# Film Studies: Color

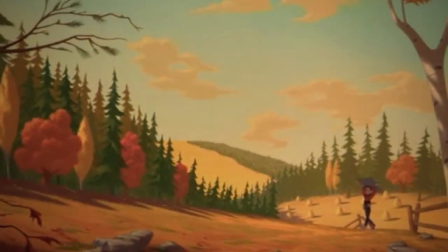[0:05]
Hey guys, this is Matt Kaur from ControlPaint.com. Now one of the great things you can get out of a film study is color. And first I'm going to use some examples from an animated movie, because oftentimes animated movies have the most vibrant, intentional use of color.
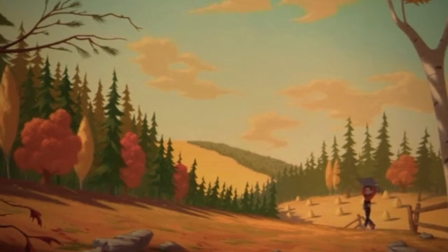[0:21]
So in this case, the movie starts out and things are good, everything's pleasant, and the colors show that. Then as things start to get a little bit more difficult for the characters, the color suggests that as well.
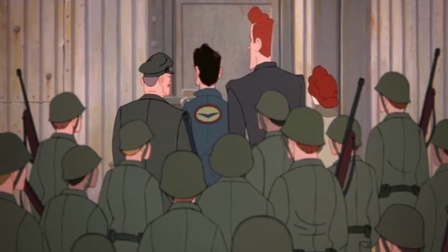[0:34]
Drain some of that saturation out. And then when things are real bad, it's almost completely gray.
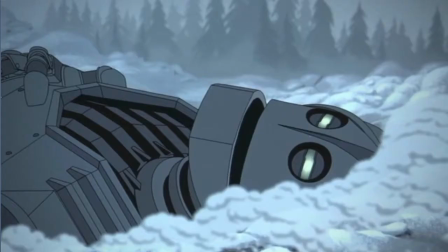[0:40]
It's a very cool color and it really sets the mood.
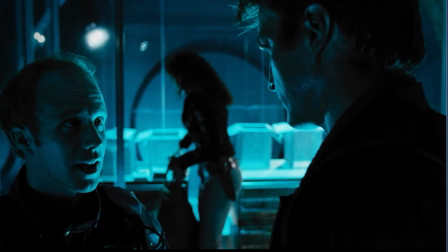[0:45]
And here you can see blue being used, but it's for a different reason entirely. And it's also offset with more dark shadows. And the blue itself is very illuminated, it very vibrant.
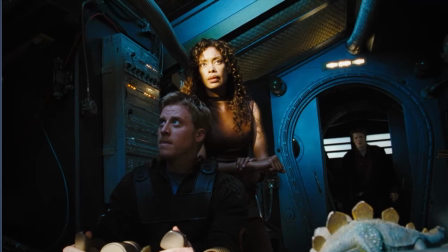[0:57]
And in this shot here, the color palette has added a little extra nuance by offsetting the cool blues with some warm oranges.
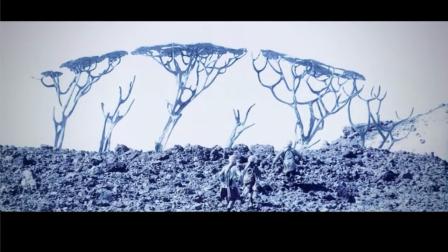[1:06]
It gives it a nice focal point. And movies can be great because sometimes they'll use really exaggerated color schemes. Here you can see the footage is extremely overexposed. The sky is completely white.
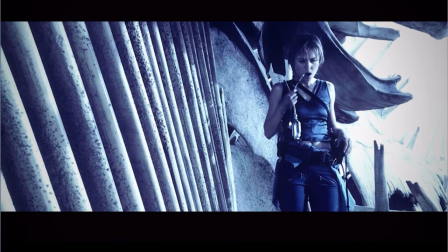[1:20]
It's also extremely high contrast, and it just gives an overall sense of bleakness. But sometimes color is not exaggerated. This is a very mundane scene.
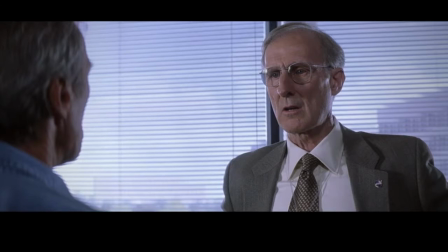[1:32]
It's got some natural window lighting, and the characters are pretty uniformly lit. Not a lot of shadows. So it's clear that there's a lot of variety in the color palettes used in movies.
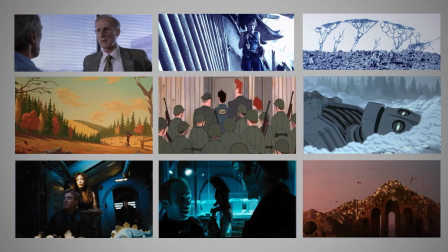[1:43]
Well, what if you were to strip the content and the context out of these scenes, wipe those faces away, so all you were left with was a color palette.
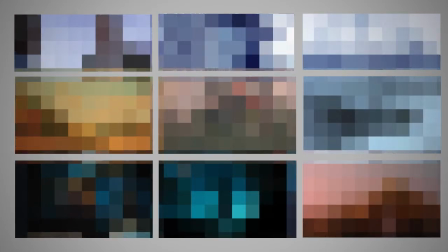[1:53]
Those swatches then become way more useful for you as an illustrator, because then you're just left with that mood, the sense that the color gave you, and you don't have to get distracted by what the scene actually was.
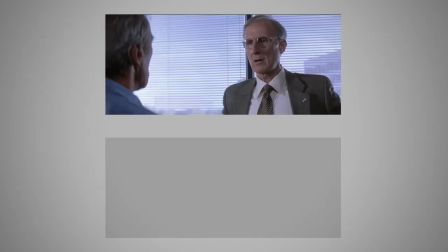[2:08]
So let's do that with our screenshots, and there's two easy ways to do it in Photoshop. up. The first command is called Mosaic. You'll find this in the filter menu under the Pixelate category. And there's a few different settings,
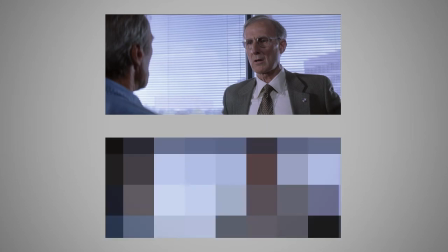[2:22]
but essentially what you're doing is you are having Photoshop average the colors and sort of simplify the palette. And if for whatever reason you're not a huge fan of the way that Mosaic looks,
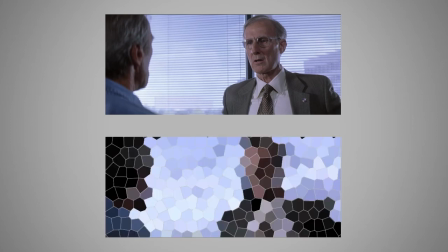[2:35]
you can try one called Stained Glass. and this is a similar setting except it gives you more irregular looking shapes
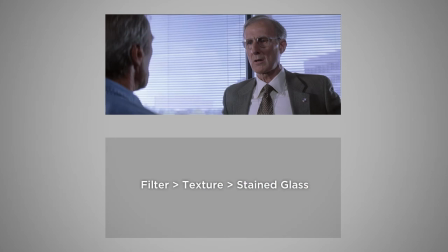[2:42]
and the way you find this is in filter texture stained glass as I've mentioned before there's a
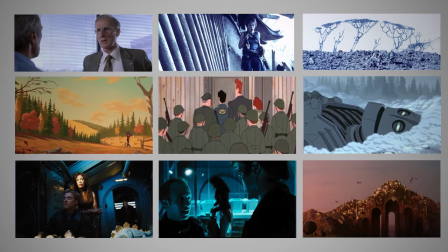[2:50]
lot of time and energy that goes into making movies and so the final result is going to have very carefully considered color and you can use that as a great shortcut for your own artwork once you strip the context out of the images,
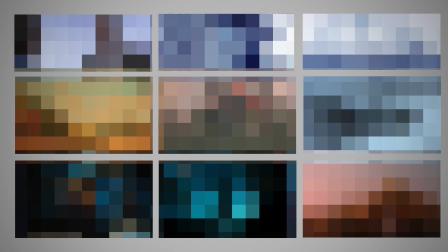[3:04]
you're left with color palettes, plain and simple, and however you want to use them in your own images is completely up to you. So go through some of your screenshots from movies and turn them into color palettes.
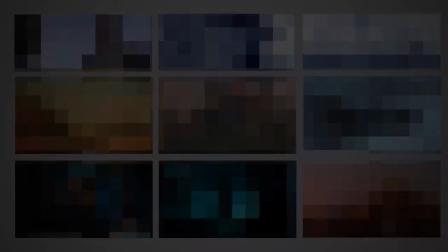[3:17]
Have fun guys. Thanks for watching.